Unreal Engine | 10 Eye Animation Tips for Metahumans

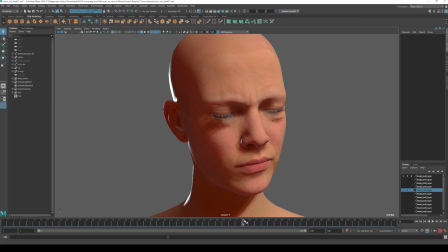And what you could expect to see when the eyes are squeezed shut is a lot of compression
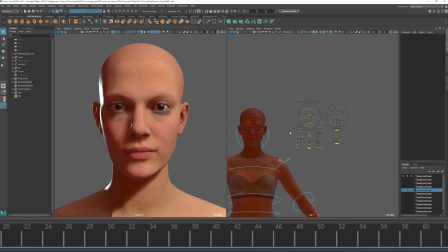in the face so what we'll see in the rig here is
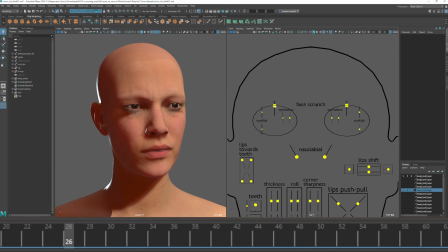that I'm using the secondary tweakers and they're very useful for getting this extra deformation in the surrounding muscles of the eye so you can see that on the right hand side if I move this up and down we get all this extra squeezing and this is a great addition if you're trying to get a
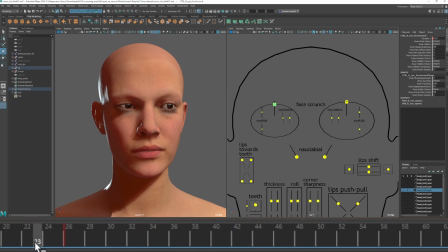squint I would definitely be using these think of these as they occur first and then the blink itself will follow so if we watch this should move first and then this controller should move second or thereabouts
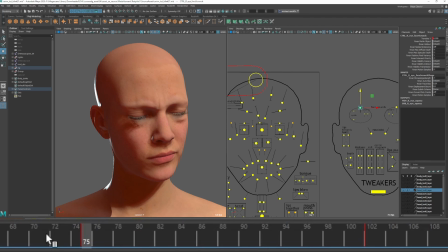and then the same applies in the opposite direction so as the muscles relax the blink follows so these sorts of extreme compressions always again work from big to small so work from the larger facial scrunch controllers to the
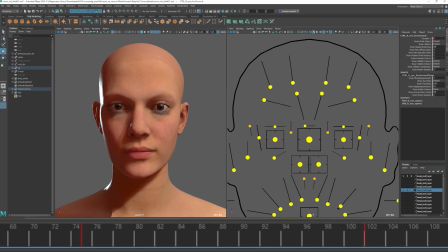smaller blink and this offset may only be one or two frames there may not be an offset as well this is going to be up to you and the timing that you're working with the timing on this particular animation is quite slow so the blink downwards is quite slow but the relaxing is
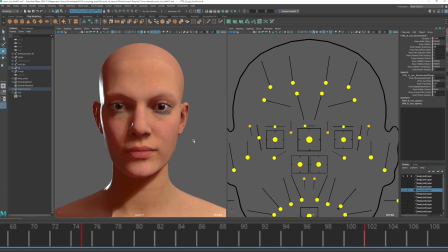also quite slow so you can see that offset occurring just ever so slightly there speaking of squeezing the eyes shut
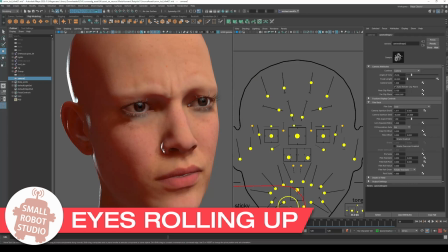that will bring us to tip number nine and that is that your eyes do tend to look up as you close your eyes for an extended period of time so as you're going
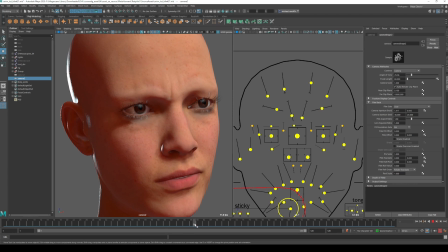to sleep or if you're being knocked unconscious you'll notice that the eyes will roll up into the head and this is occurring here it doesn't mean that they can look all the way into the back of your skull always but a couple of frames where you can see the eyes start to travel up just before that blink occurs does add a little bit of that believability
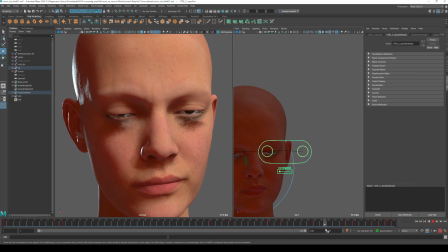and then you can see as the eyes open the look controller moves down to reveal the pupils again.
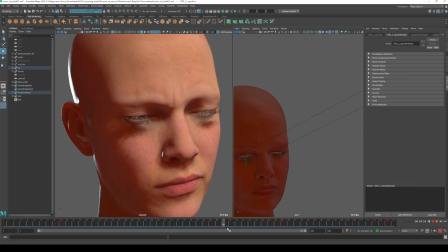So you'll only see about two or three frames maybe in most cases of the eyes rolling up before the closure or the open.
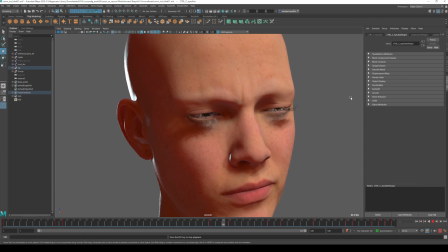So you can see as it's played back in sequence we get quite a nice little bit of eye animation there.
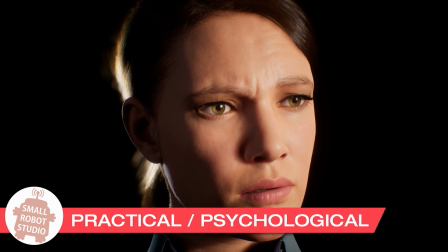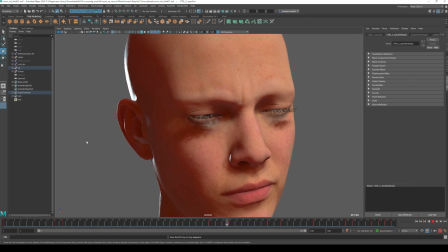So the practical purpose of your eyelids is to protect your eyes and that means that they are there to lubricate your eyes and keep them obviously nice and wet and that is the blink rate coming into play there but the other thing is they are designed to protect your eyes from any sort
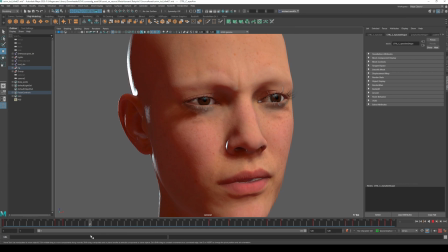of danger because they are an organ that we like they are very important to our survival so you can see here in this grimace the eyes are squeezing shut and something that I did here on this particular one is that you'll notice that the eye that is closest to where she is looking
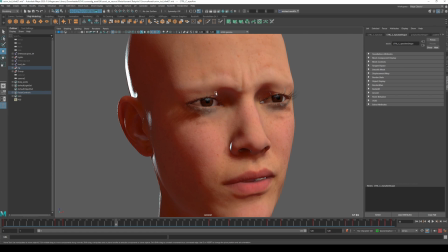the thing that she's grimacing at is closed slightly more than the one that is close to the camera or further away from the danger and this is something that will occur so if you imagine you're driving along and then you notice some danger to your right hand side imagine you're tensing up and
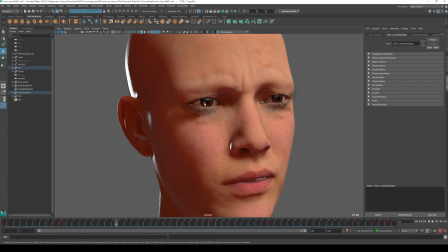you'll notice that you will tense and roll into like a semi-fetal position you'll contract your muscles particularly toward the side of where the danger is coming from. So in this case you can see on the her left hand side the eyes squint a little bit more.
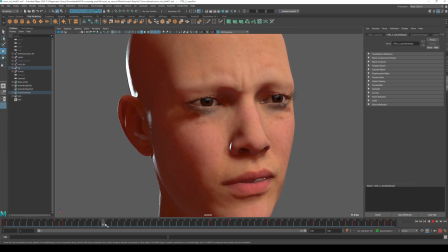We've also got a slight amount of fluttering occurring here and this is because of the tension. When you tense up really hard you do tend to shudder and this will also occur in the eyes as well.